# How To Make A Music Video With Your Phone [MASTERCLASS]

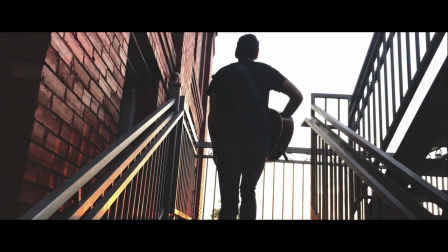1485s
Now you probably don't want to film your whole music video in slow motion but splicing in a few slow-motion clips can have a really awesome effect
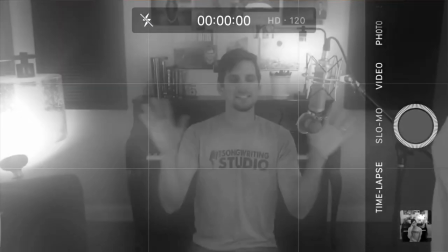1494s
and filming in slow-mo is pretty easy these days because most phones come with a built-in slow motion function and slow motion can be a
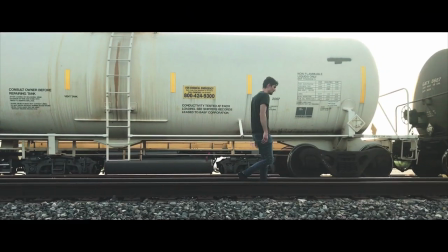1503s
very powerful storytelling tool because it brings into view details that we don't normally get to see. And it just looks epic. Yeah. Let me see it. Most phones have a built-in slow motion, have, how would you say that? Most phones have a built-in slow motion capability. Most phones come with a built-in slow motion, come with built-in capability. Most phones come with a built-in slow motion function.
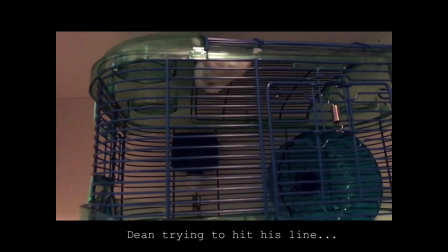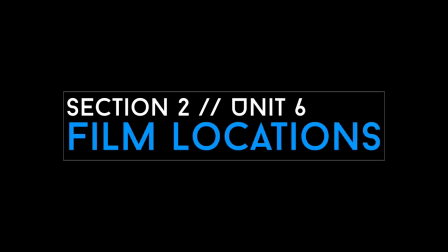Hey kids, when you're trying to make a really cool music video with your cell phone,
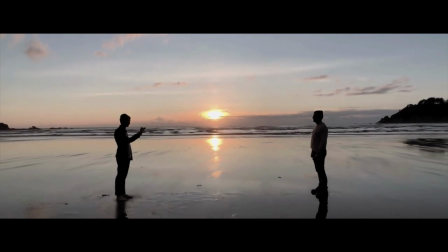1559s
your background and your scenery are really important. So live in California or the Pacific Northwest.
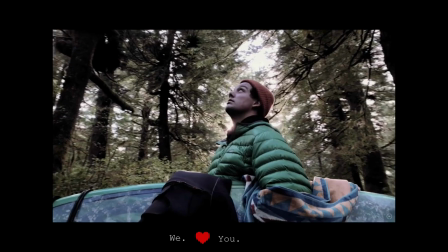1567s We love you moment!
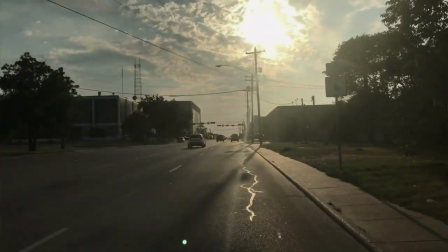1568s
But if you're like me, you don't live in the Pacific Northwest and so your options are a little bit limited when it comes to scenery.
Get it, Blake! Get that shot!
Well, we're going to talk about how to get some awesome unique shots in everyday locations. Now before we talk about how, I want you to keep in mind one really important filmmaking fact.
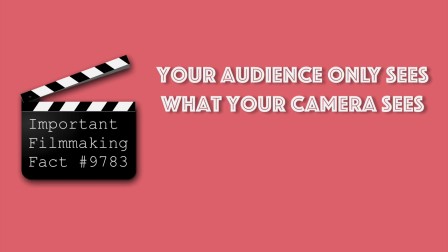1597s
That is, your audience only sees what makes it into your shot. They don't see what's outside of your shot. And why is this important?
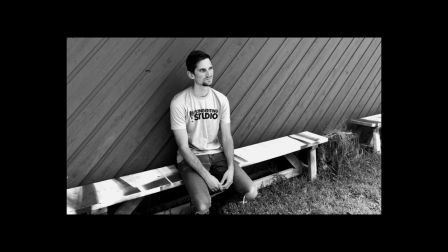1607s
Well sometimes when you're out searching for different shots you may look and go this part's really cool but over here is kind of undesirable.
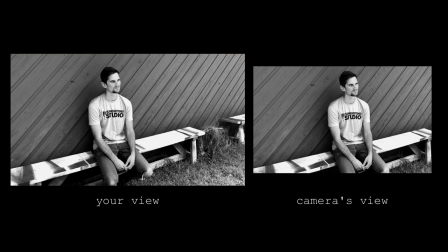1616s
Well, it doesn't really matter if that doesn't make it into the shot. So what you need to keep in mind is they are only going to see what makes it into the shot. Alright, so now that you have that fresh in the old brain, let's talk about how to fish for some good old shot spots.
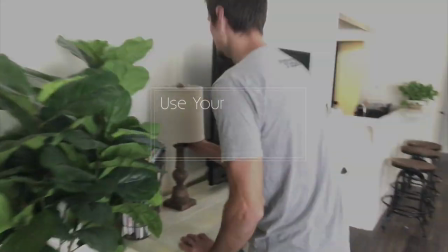1635s
Number one, let's start with your place. That's easy enough, you're already there. Walk through your house or your apartment with your phone out and start looking
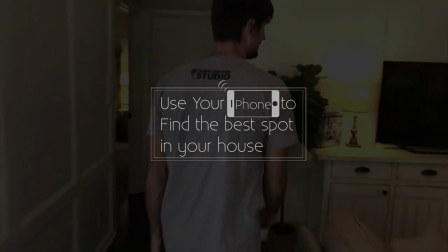1643s
for some of the best spots and use your phone to see what the shot might look like.
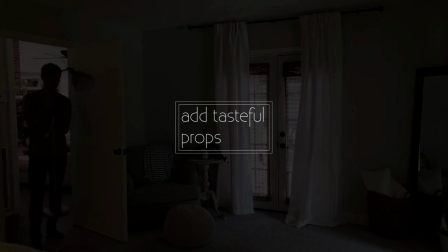1653s
Next add some tasteful props. Don't make it busy but don't leave it boring.
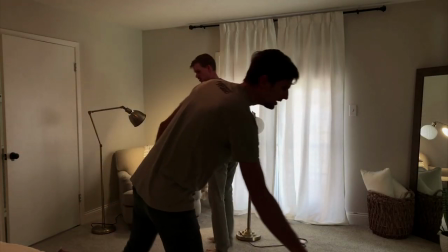1660s
This might include getting rid of some of the things that are already there to clean up the shot a bit.
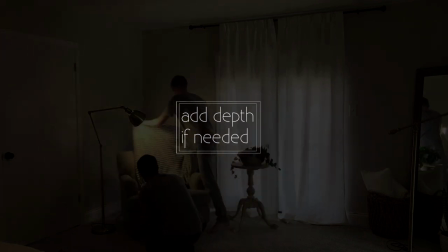1666s
Next if your scene is backed right up against a wall, you might consider pulling it out a little bit to give a bit of depth behind your subject.
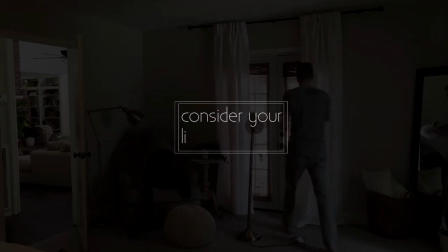1676s
After that, consider your lighting.
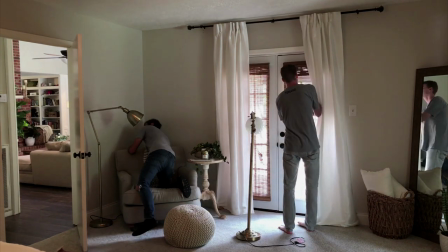1679s
Make use of natural light by windows and use other light sources like lamps to light your scene and your subject.
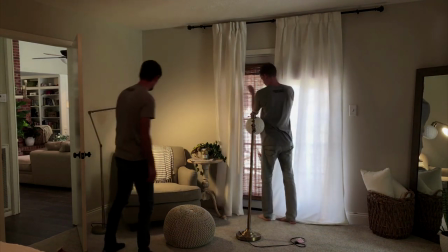1686s
You want to aim for something that leaves your subject evenly lit in a warm and inviting way and
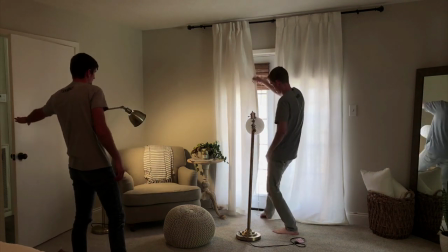1691s
yet you don't want to overexpose your subject and let in too much harsh light.
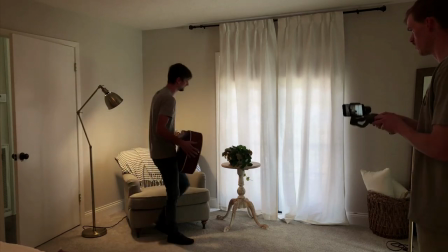1701s
Next, grab your subject and test your shots. It looks cool, except I don't like the door being there, so that's why I kinda wanna scoot it more this way.
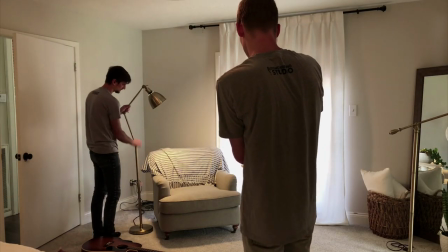1710s
You might find in testing that there's a few adjustments that you need to make. And once you've done that, you should be ready to film.
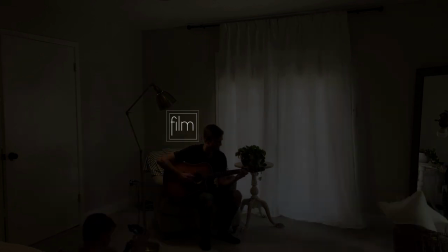1719s
So start taking some shots and see what you can come up with.